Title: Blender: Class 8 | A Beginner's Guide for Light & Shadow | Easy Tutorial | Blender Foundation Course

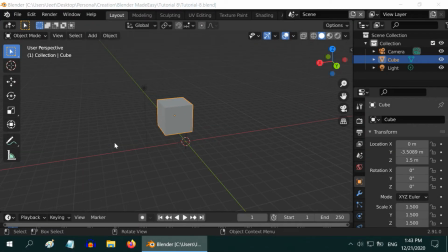So, in Blender, if I ask you what is the most important object, the answer should be camera.
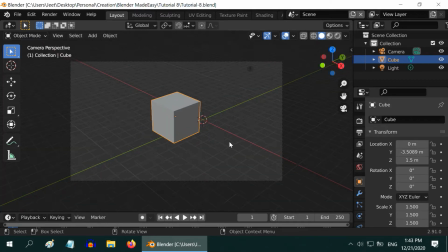Because without a camera, we get nothing in the final output.
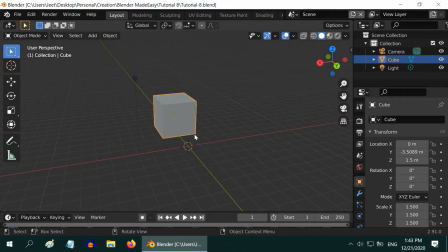Apart from the camera, another important element we often overlook is the lighting. Whenever we start a new composition, Blender by default adds this light. To see the effect of the light better, let us change the material of this object to some other color.
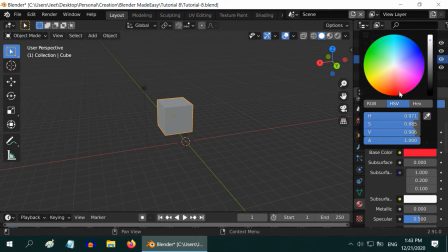In the previous tutorial, we have discussed about how to add new materials and various shaders.
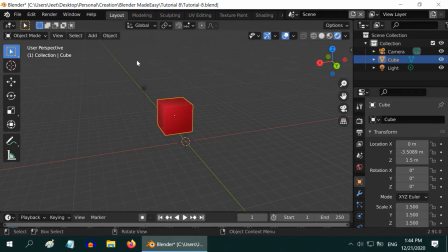The link is in the video description. Let us also add one floor here.
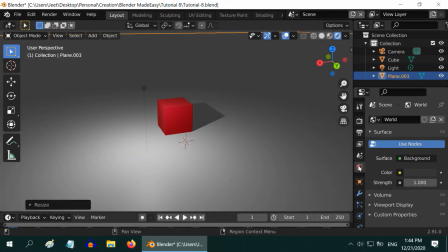Just add a plane and enlarge it. Also change the world material to have the environment lighting completely blacked out.
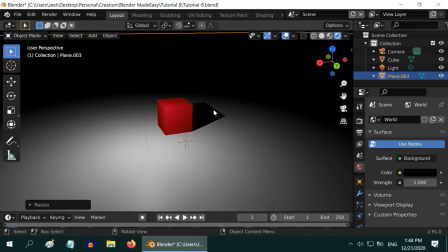So we can see the shadow effects much better. But having a light in our scene is not always sufficient. We need to have appropriate lighting. For example, look at this scene.
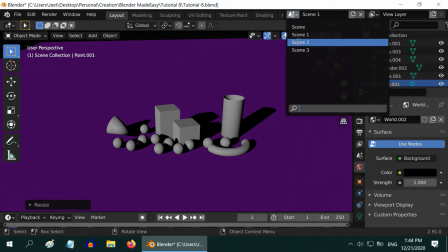We have a low light condition here, and as a result the objects are a little dark.
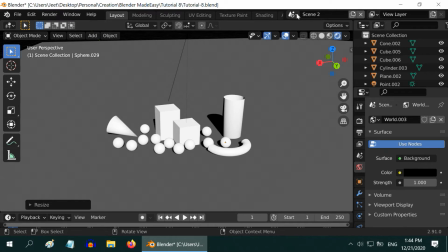In this scene, the objects got overexposed. Too much light here.
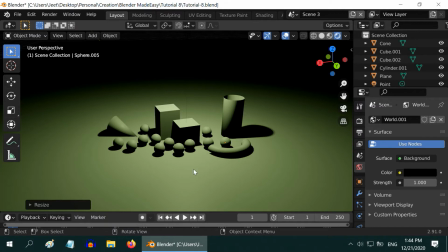Now let us look at another scene. We got a special lighting arrangement here.
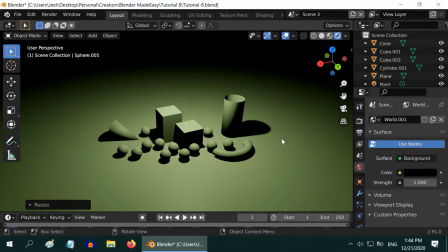The result is so nice and eye-catching.
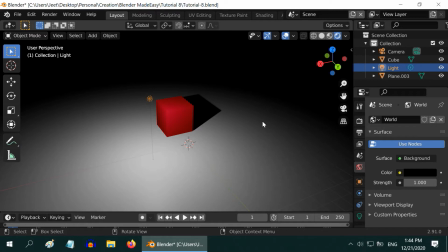Back to our original scene, if we select the default light, we can see a new tab is now visible under the properties editor, that is the light tab. We can change the type of light here. There are also other properties of the light listed here.
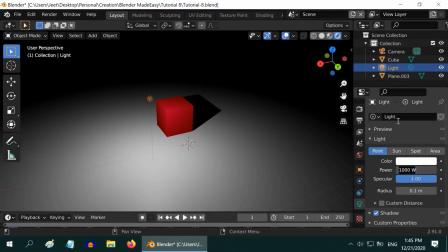We have a point light right now. If we change the strength field of the light to say 2000s, we can see more light in our scene.
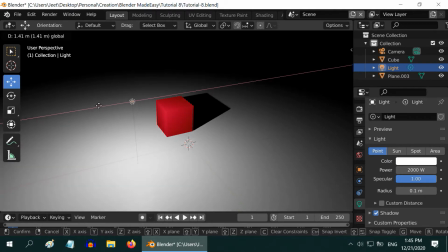You can also move the light to some other place, just like any other object. The shadow will change its direction accordingly.
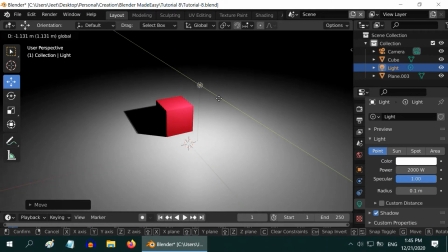A shadow essentially makes a scene look real.
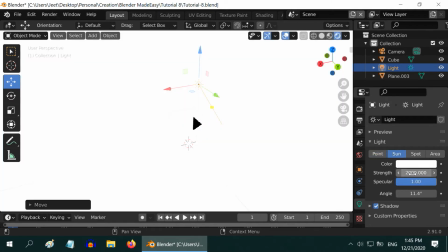If we change the light type to sun, everything is whitewashed because the strength of 2000s is too much for sunlight.
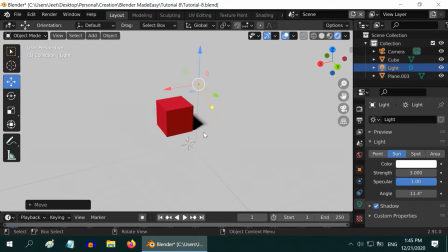A value of 3 to 5 is good enough for most of the scenes. The shadow of a sunlight does not change its direction even if we move the sun. That is because sun is assumed to be already at an infinite distance, so its physical location does not matter.
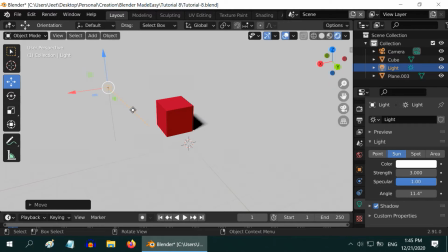But there is one little handle given for the direction of sunlight. If we change its position, the shadow will change its direction as well. This is one special feature of sunlight. Let us change our light source to a spotlight now.
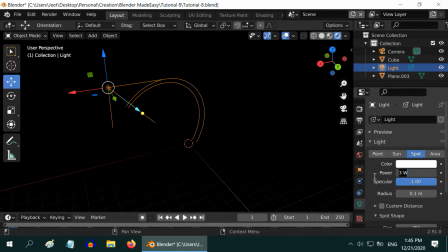We need to also increase the strength value to say 2500 watts.
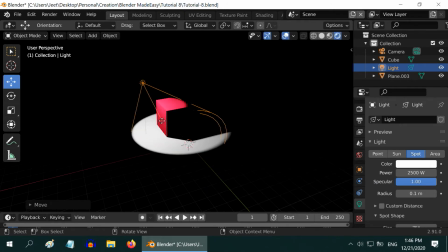A spotlight is exactly what it should be. It creates a focus on our target object, and it does not light any other object in any other direction.
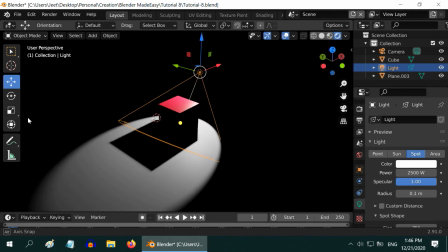The position of this light is very important in order to achieve the effect that we want, but once properly arranged, it can create a marvelous look.
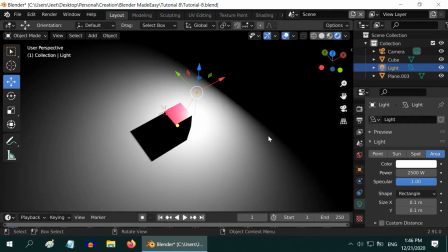Finally, let us go to the area light. It is quite similar to the point light we have already seen.
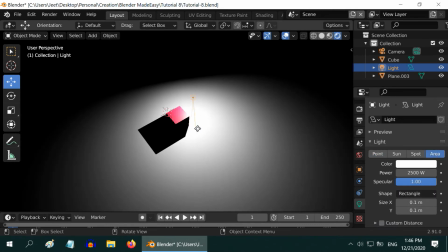There are some differences, like in the area light we have this little handle that allows us to change its direction.
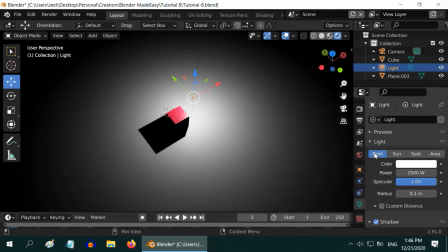An area light also creates softer shadow than the point light. But both of them cast darker shadow than a sun.
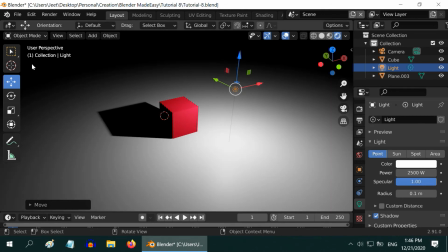You can experiment with your light, you will discover more beauties. So, the other thing you can do is, you can change the color of the light.
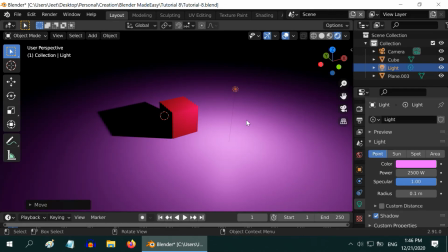It magically brings different shades and different moods into your scene. Perfect!
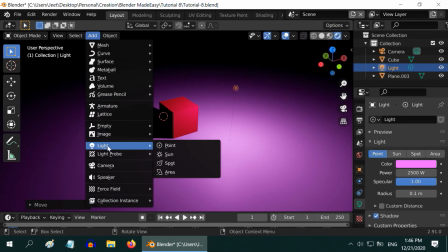If you want, you can also add multiple lights into one scene, to light your objects differently.
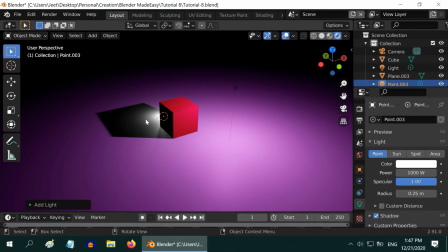Let us change the strength of this new light, and also its location. Light generally comes from the top.
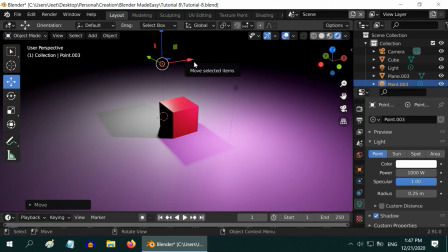So, somewhere here. You can see, after adding the new light, our object now has two different shadows on two different sides, generated by the two different lights we have added here. Although the shadow is important, for some reason if you want this cube not to cast any shadow at all, you can do that by changing its material property.
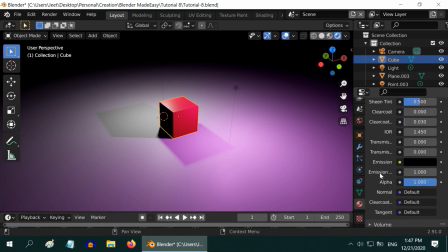Go to the Material tab, and skip all these, scroll all the way down to its shadow mode, and change it from opaque to none. The shadows will disappear.